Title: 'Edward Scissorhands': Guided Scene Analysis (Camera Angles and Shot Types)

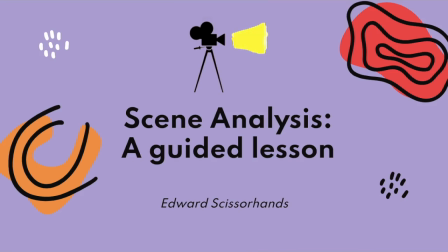Hey Year 7s, it's Mr. CHEN-KE here. I wanted to make a quick video lesson today, walking you guys through scene analysis.
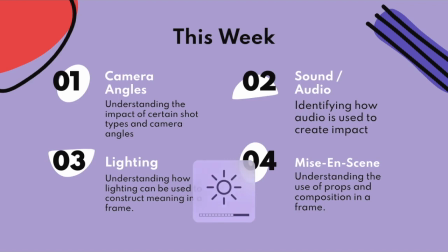So we know that this week in our unit on Edward Scissorhands, our focus is on film techniques. So you're going to have 4 lessons this week to cover each of the film techniques on your screen right now.
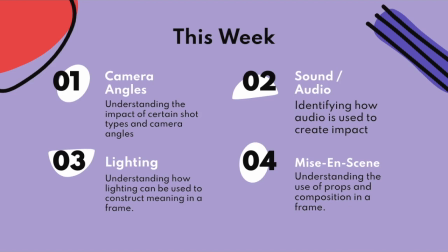So in your first lesson this week, which a lot of you guys would have already had, your focus was on camera angles and shot types. In the second lesson, we're going to be looking at sound and audio in Edward Scissorhands. Third lesson, we're going to be talking about one of the key film techniques, lighting.
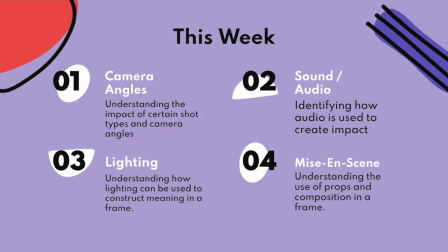And last but not least, in your fourth lesson, we're going to be looking at a film technique called mise-en-scene. Now, after each of these lessons on key film techniques, you're going to be asked to write a short scene analysis paragraph.
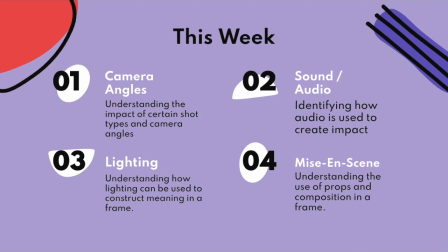Essentially, in each of these scene analysis paragraph writing tasks, your job is to identify how each of these film techniques are being used in the movie Edward Scissorhands to convey meaning to the audience.
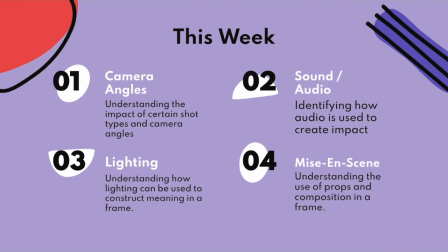And you're going to be analysing the impact and the effects that these film techniques have in relation to Edward Scissorhands.
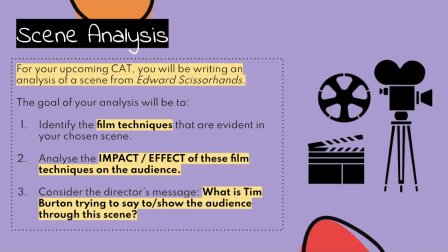So you might be wondering, why are we doing this? And we're doing this because in our upcoming CAT, which is in about 2 to 3 weeks time, you're actually going to be writing a scene analysis based on a chosen scene from Edward Scissorhands.
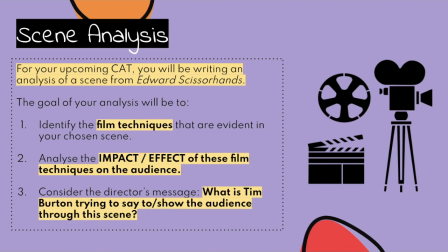So in a couple weeks from now, you're going to be given a list of scenes from the movie from your teacher, and you're going to select one of them to write a scene analysis paragraph on. So the goal of your upcoming CAT and the goal of your scene analysis will be to firstly
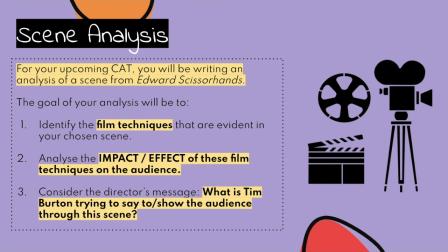identify the film techniques that are evident in the scene that you choose to analyse. So by film techniques, I'm obviously talking about camera angles, shot types, sound, audio, lighting, mise-en-scene, all those topics that we're going to cover this week.
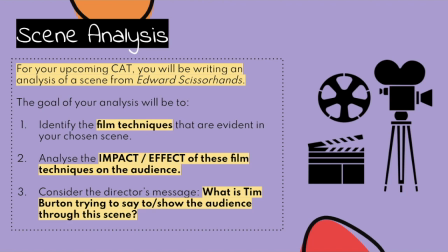Secondly, for this CAT, you're going to analyse the impact and the effect of these film techniques on the audience. And third, you're going to consider the director's message. So in your CAT, you're going to write about what you think Tim Burton is trying
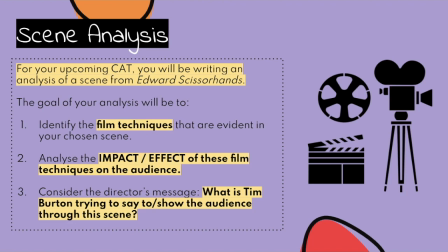to say to the audience or show the audience through your chosen scene that you're analysing.
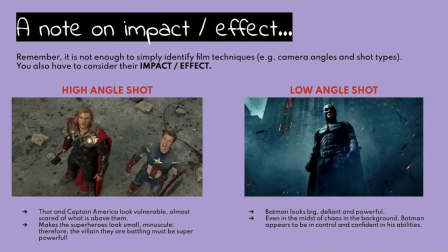So before I walk you through how to structure and write a scene analysis, I wanted to make a quick note on the impact and effects of film techniques. So remember, it's not enough to simply identify the different film techniques in a scene. You also have to consider their impact and effect.
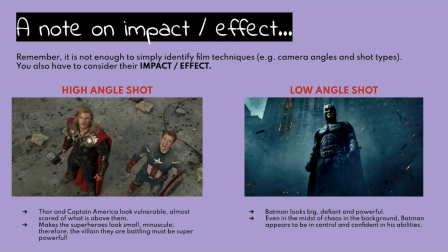So I wanted to give you 2 examples today of the impacts and effects of film techniques. So we've got 2 different types of camera angles in these stills. So one is a high angle shot, and the still or the image that accompanies it is from the Avengers.
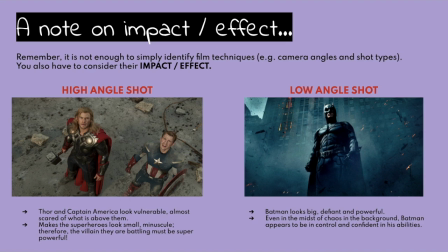And the other is a low angle shot. And we've obviously got a picture of Batman accompanying that angle. So in the high angle shot, we see that Thor and Captain America look really vulnerable. It's almost like they're looking up at something, and what is above them is really scary.
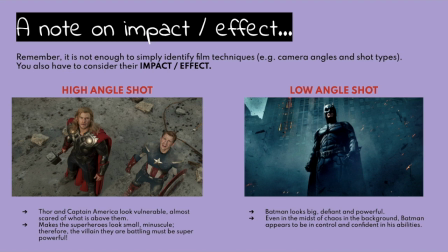And it makes the superheroes, so the high angle shot makes the superheroes look really small, almost minuscule, like little dots. Therefore, the villain that they're battling must be super powerful to make a superhero look pretty scared and look pretty inferior.
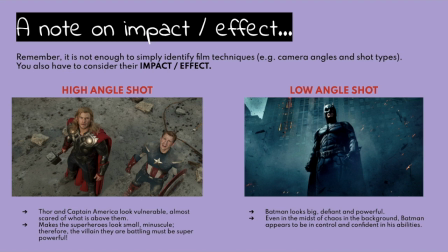So that's the impact of the high angle in this image.
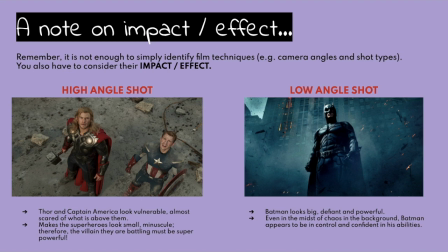Now on the flip side, we've also got a low angle shot, and the effect of this low angle shot of Batman is that it makes him look really big, defiant, really powerful, and even in the midst of all the chaos in the background,
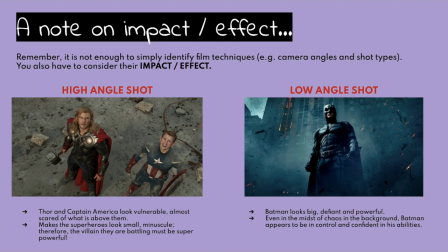it looks like some shrapnel has been blown up, Batman still appears like he's in control and he's confident in his abilities. So the low angle shot in this case, the effect or the impact of this shot or this angle is to make Batman look powerful and defiant.
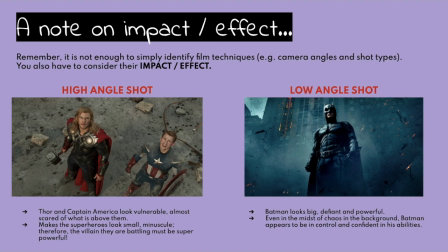So just remember, whenever you identify a film technique when you're doing scene analysis, great that you've identified it, but make sure you go that one step further and analyse the impact and the effect of this technique.
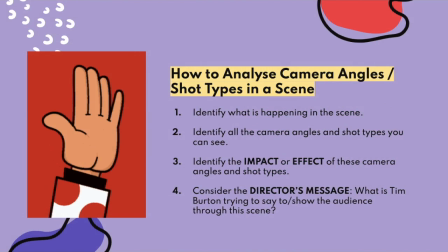Alrighty, Year 7s. So now I'm going to walk you through the steps that you're going to need to follow in order to plan and ultimately at the end, write a scene analysis. Now I'm going to be focusing on the film techniques, camera angles and shot types today,
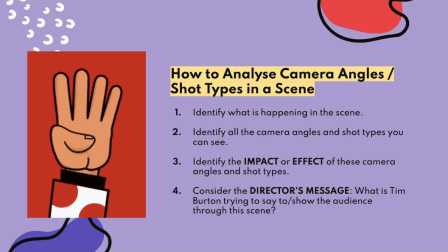but you can follow this exact same 4-step process regardless of which film technique you're analysing. So you could follow this same 4-step process if you're analysing sound and audio, lighting and mise-en-scene as well.
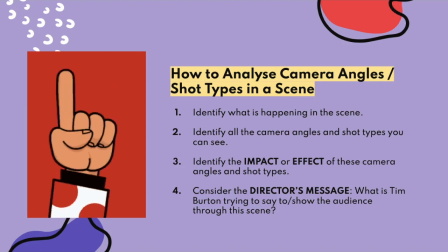But for today's activity and for this guided video lesson, I'm going to focus specifically on analysing a scene from Edward Scissorhands, and we're going to look specifically at the impact and the effect of camera angles and shot types in this scene.
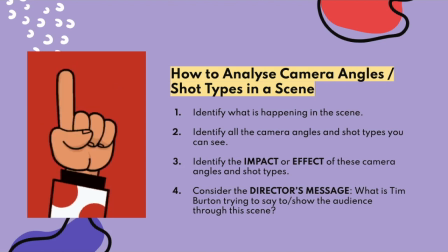So when you're writing a scene analysis and when you're planning a scene analysis, you want to essentially do 4 things. Number 1, you want to identify what's happening in the scene.
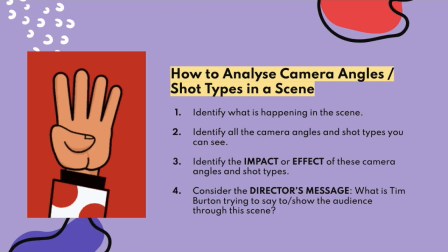Number 2, you want to identify all the different camera angles and shot types, or any film technique for that matter, that you can spot. Number 3, you want to analyze the impact or the effect of these camera angles and shot types.
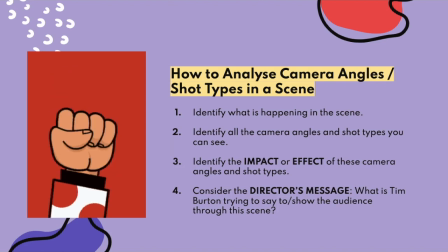And last but not least, number 4, you need to consider the director's message. So in our case, what is Tim Burton, the director of Edward Scissorhands, trying to say to the audience or show the audience through this scene that you're analysing?
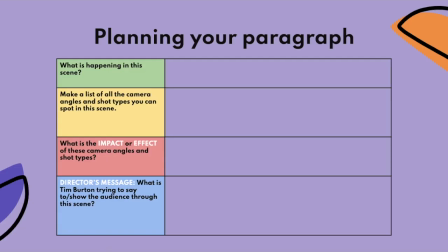So a really good way to plan your paragraph or plan your scene analysis is by drawing this table in your exercise books. And as you watch the scene, you want to slowly fill out this table. You can also fill out this table after you finish watching the scene.
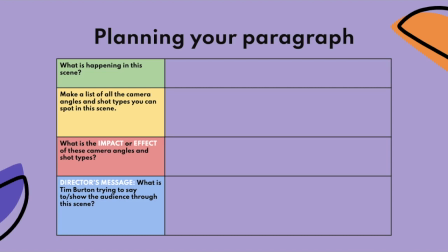Now, I would recommend that whatever scene you choose to analyse or your teacher tells you to analyse, you want to watch it at least 2 times. As you're watching the scene twice, I highly recommend filling out this table. So in the green column, what's actually happening in this scene that you're analysing?
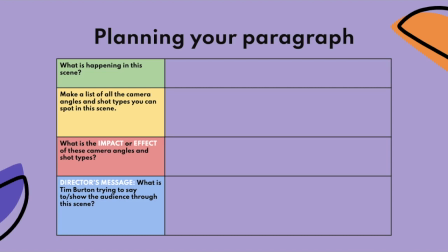Just give a short description. In the yellow section, so list all the different types of camera angles and shot types that you can spot while you're watching this scene. In the red, what is the impact or the effect of these camera angles and shot types?
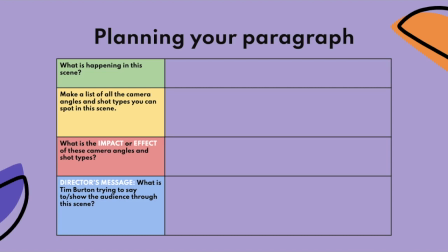And last but not least, in the blue, what is Tim Burton trying to say to the audience or show the audience through this scene? So I'm going to ask you guys to pause your videos now and draw this table in your English workbooks so you can have it ready
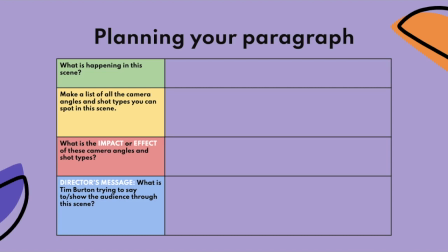before we watch the video on the next slide. So just pause your video and make sure you draw this table in your workbooks.
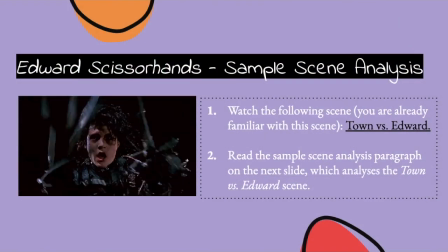Okie dokie, year 7. So by now you should have drawn up the scene analysis planning table in your English workbooks.
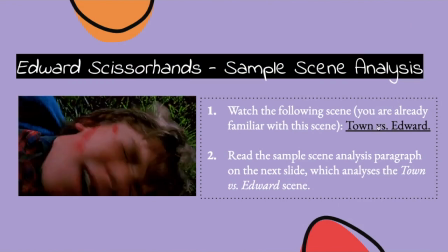What I'm going to do now is I'm going to click on this click view link and I'm going to play you a video,
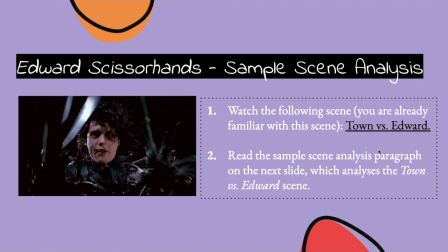and we're calling this video the Town versus Edward scene. You would have already watched this scene last week when we were analysing themes in Edward Scissorhands.